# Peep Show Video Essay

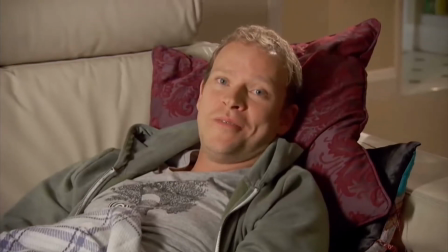(0:00)
Peep Show was a British sitcom that aired from 2003 to 2015 on Channel 4.
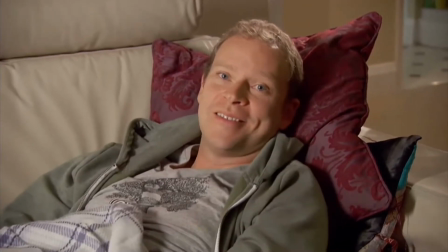(0:05)
It follows the lives of two flatmates, Mark Corrigan and Jeremy Osborne.
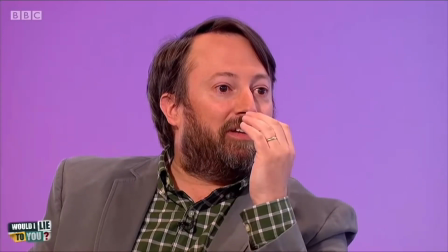(0:09)
Once, while David Mitchell, who plays Mark Corrigan, was on a different Channel 4 program called Would I Lie to You, he claimed that there was a German version of Peep Show.
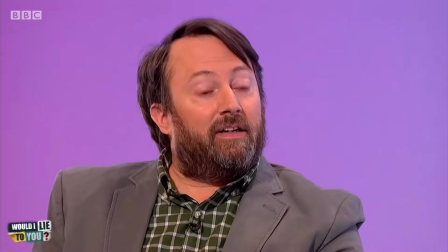(0:17) What is the German version of Peep Show called? It's called Camera Heads.
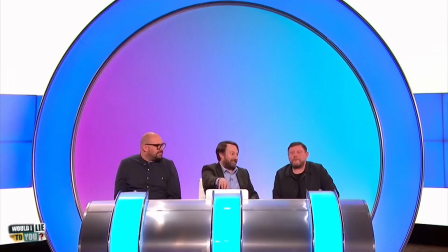(0:23)
And while this ended up being a lie, the name Cameraheads is a great way to look at the series,
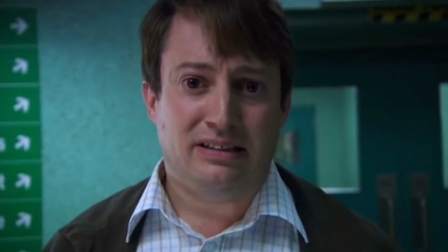(0:28)
because the entire show is shot from the point of view of Mark and Jez.
Ooh, I'm having a good time.
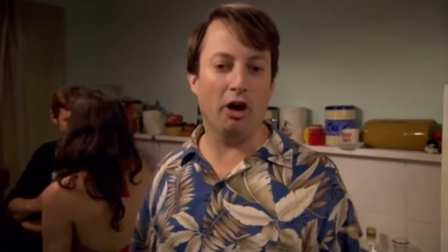(0:34) So am I. I mean, not actually, but it's like I am.
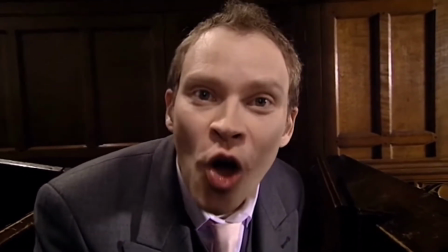(0:37)
As you can see, the actors are looking directly at the camera because the camera translates to the eyes of the character.
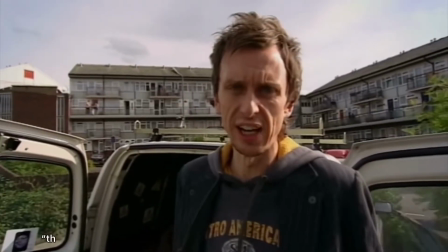(0:43)
Media theorist Christian Metz writes, "The spectator can do no other than identify with the camera,
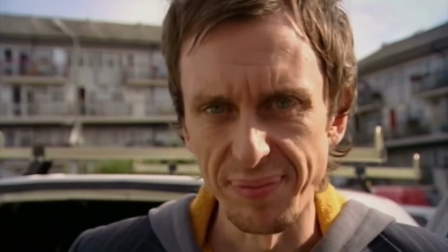(0:49)
which would not always be true, but in Peep Show, it is impossible to not watch through the body of a character."
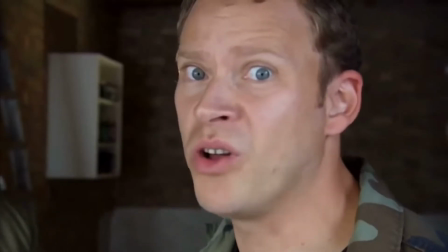(0:55)
Take this next clip for an example. Jeremy's going for an interview at the company Mark works for.
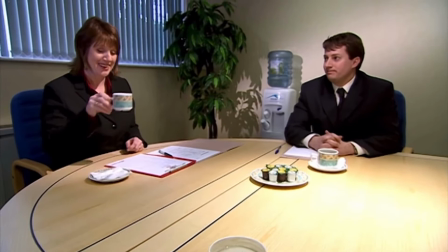(1:01) Oh, shit. My natural bloody charm's only swinging it. Got to do something.
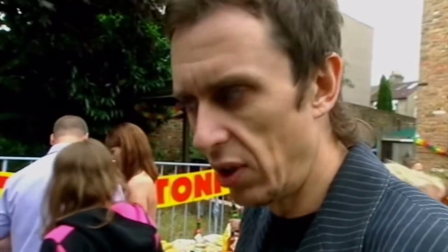(1:08) Are you okay? What? It's just a thing.
In this clip, there are three characters, Jeremy, Mark, and Barbara.
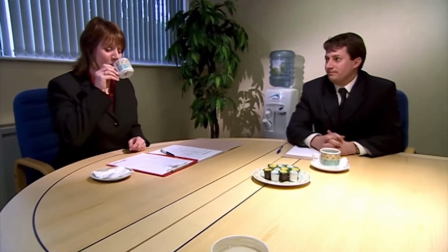(1:15)
There are only 3 camera angles used. When the camera is on Barbara's point of view, you can even see her coffee mug as she takes a sip.
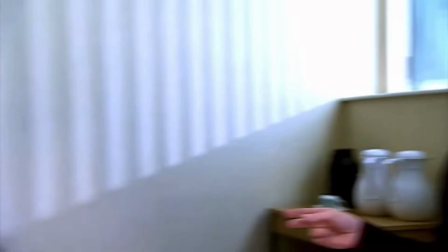(1:22)
In this next clip, Jeremy's trying to hide the fact that he killed his girlfriend's dog.
We'll just have to dig with our hands.
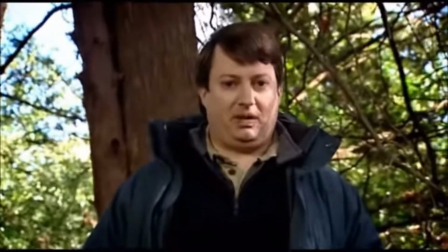(1:28) Jeremy, there are many things I would do to help you,
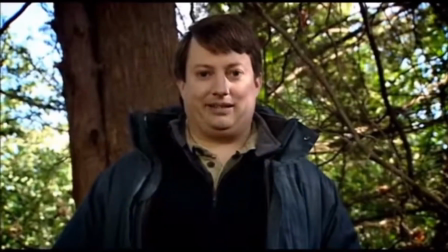(1:31) but digging a hole in the wintry earth with my bare hands so that you can bury the corpse of a dog you killed is not one of them.
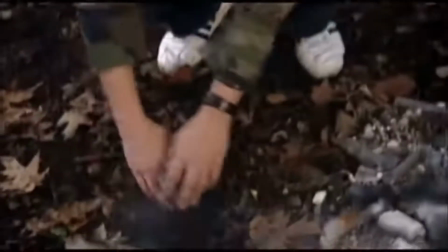(1:38)
As you can tell, Mark is standing while Jez is crouching. This is reflected by the angle of the camera.
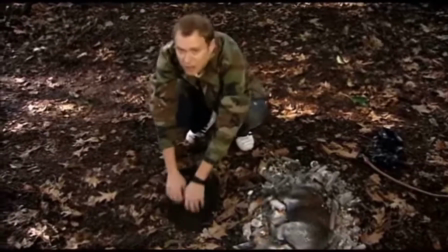(1:43)
When Jeremy is in view, it is from Mark's eyes, so the camera is tilted, and vice versa.
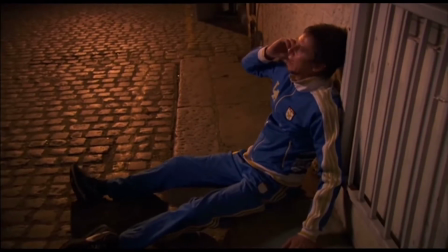(1:48)
Watch this next clip.
I've accidentally run to Windsor.
You might be thinking, how can we see this angle of Superhands if he is by himself?
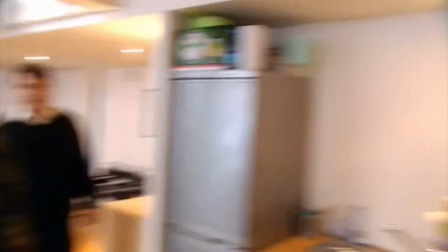(1:55)
Well, it is revealed that he is not alone. This couple is watching him. Something else you may have noticed is the occasional voiceover in the clips shown so far.
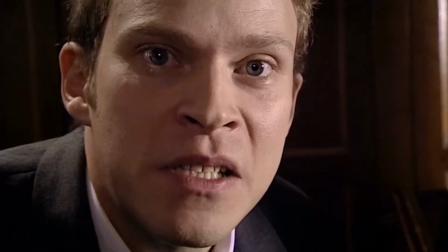(2:03)
That is because not only is the series shown through the eyes of the characters, we also hear their thoughts.
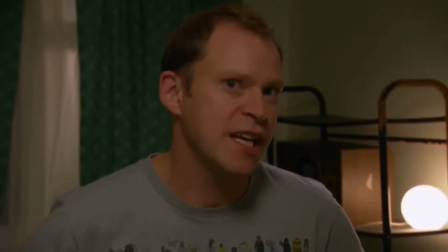(2:08) Could just bag him up and sling him out. I'm definitely going to agree to this.
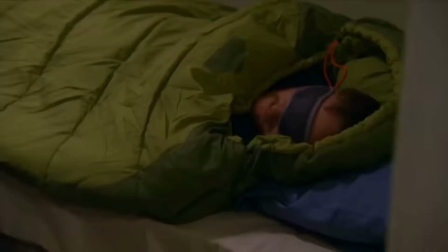(2:14) I just need to put up an acceptable level of objection so I can be all reproachful if it proves to be a disaster, which it almost certainly will.
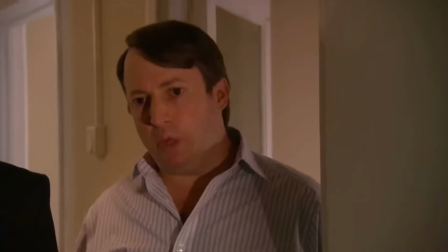(2:20) No. No way, no. Well, okay, but on your heads be it.
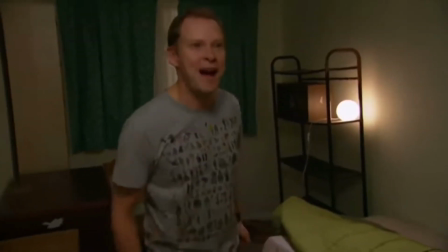(2:27) Bag him hands.
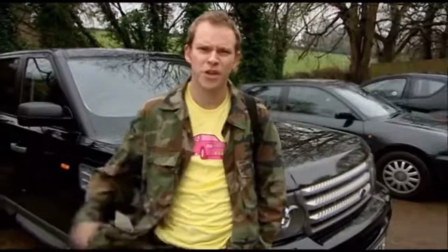(2:32) Yeah, I let her out for a piss. Are you sure she was with us? Jeremy, she was on the back seat.
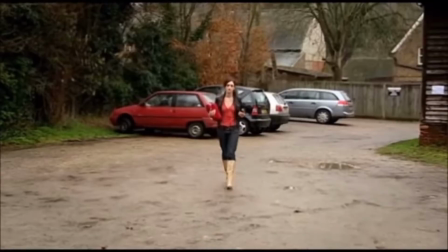(2:37) She must have run off. Except she definitely hasn't, because I'm carrying her around in this bag.
Metz also wrote, "The spectator has the opportunity to identify with the character of fiction.
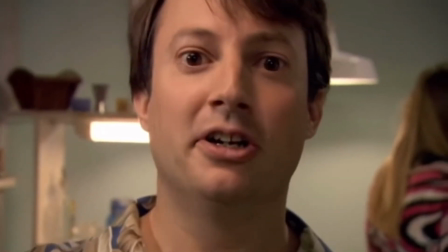(2:46)
And with Peep Show, we are experiencing the world as Mark and Jez and have no other option than to feel as if we are there with them."
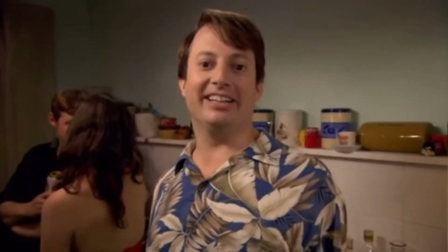(2:53)
Next, I would like to talk about fan involvement within the show. Christian Metz also writes, "Film is like a mirror, and the mirror suddenly becomes clear glass."
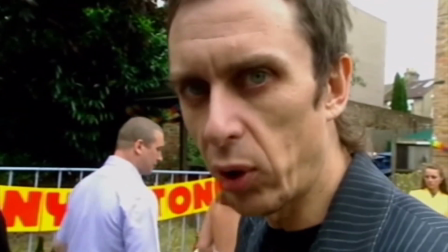(3:02)
I take this to mean we see ourselves within the characters. Others do too.
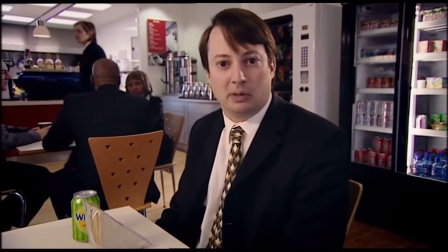(3:06)
You can't watch a Peep Show clip without seeing dozens of comments on their favorite quotes or characters, or even how they want the show back completely.
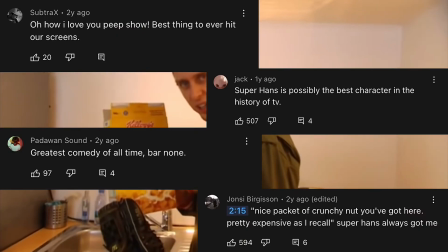(3:14) Packet of crunchy nut you got here. Pretty expensive, as I recall.
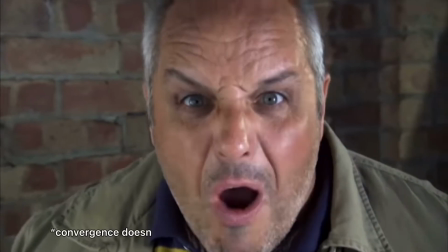(3:20)
Media theorist Henry Jenkins writes, "Convergence doesn't always involve commercially produced materials.
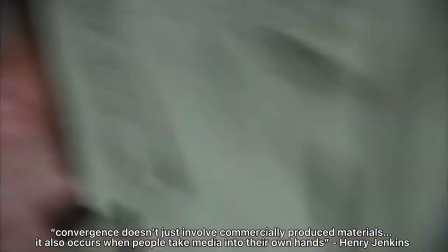(3:25)
It also occurs when people take media into their own hands. I think the fan-made merchandise is a good example of this.
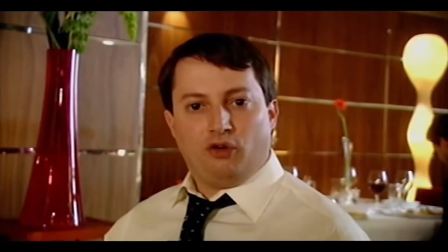(3:32)
Whether it's showing love for their favorite quote, 4 none, Jeremy.
4?
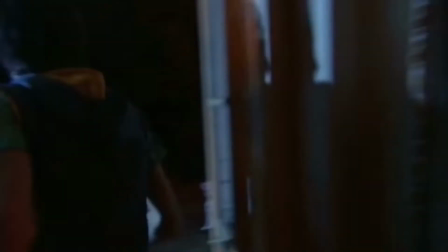(3:36)
That's insane. or a fan-favorite character's love of crack, Because you saying crack makes me think about crack,
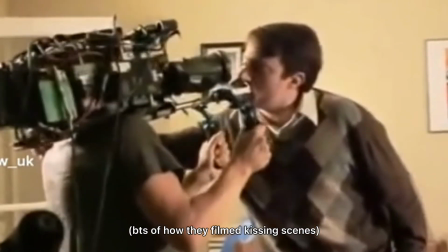(3:42)
and I love crack. there is plenty of fan-made and sold merchandise out there.
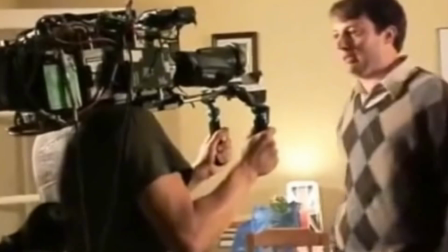(3:46)
So I will leave you like how the show left us, with the final scene." Ah, we do love each other, really. I simply must get rid of him.